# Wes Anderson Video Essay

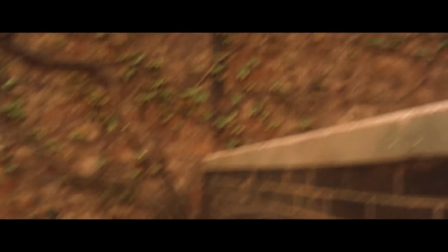[4:07]
Slow motion shots are used for the audience to establish an emotional connection to the characters, whereas fast-paced scenes in Anderson's films are used to build up chaos, and once the chaos is over,
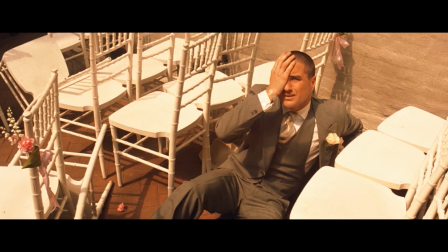[4:15]
creates either a comedic atmosphere
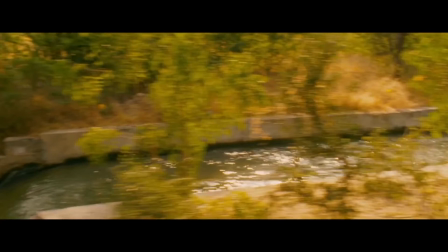[4:23]
or can let the audience reflect on what the character has experienced.
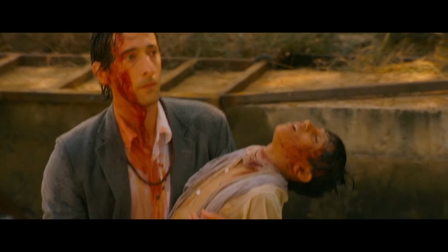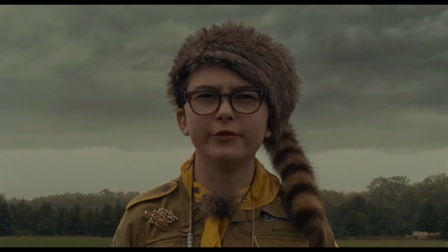[4:32]
With editing, Anderson's music and soundsy pics are used lightly. Anderson does this to not distract from the story but to blend in and make a bold statement when needed.
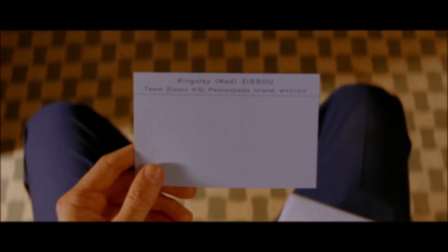The codes and conventions Wes Anderson considers makes his films an extension of his life and personality.
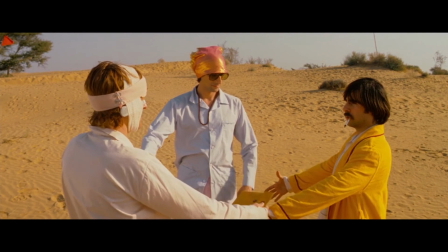[4:52]
Each film's vibe and colour palette being different yet feeling like they are connected in the self-contained universe,
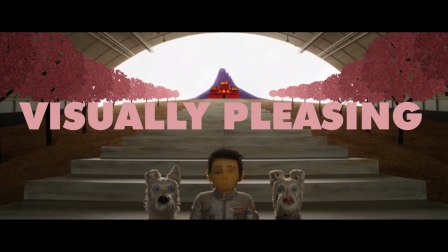[4:58]
creating his own distinctive style, attracting mature audiences to his visually pleasing creative work.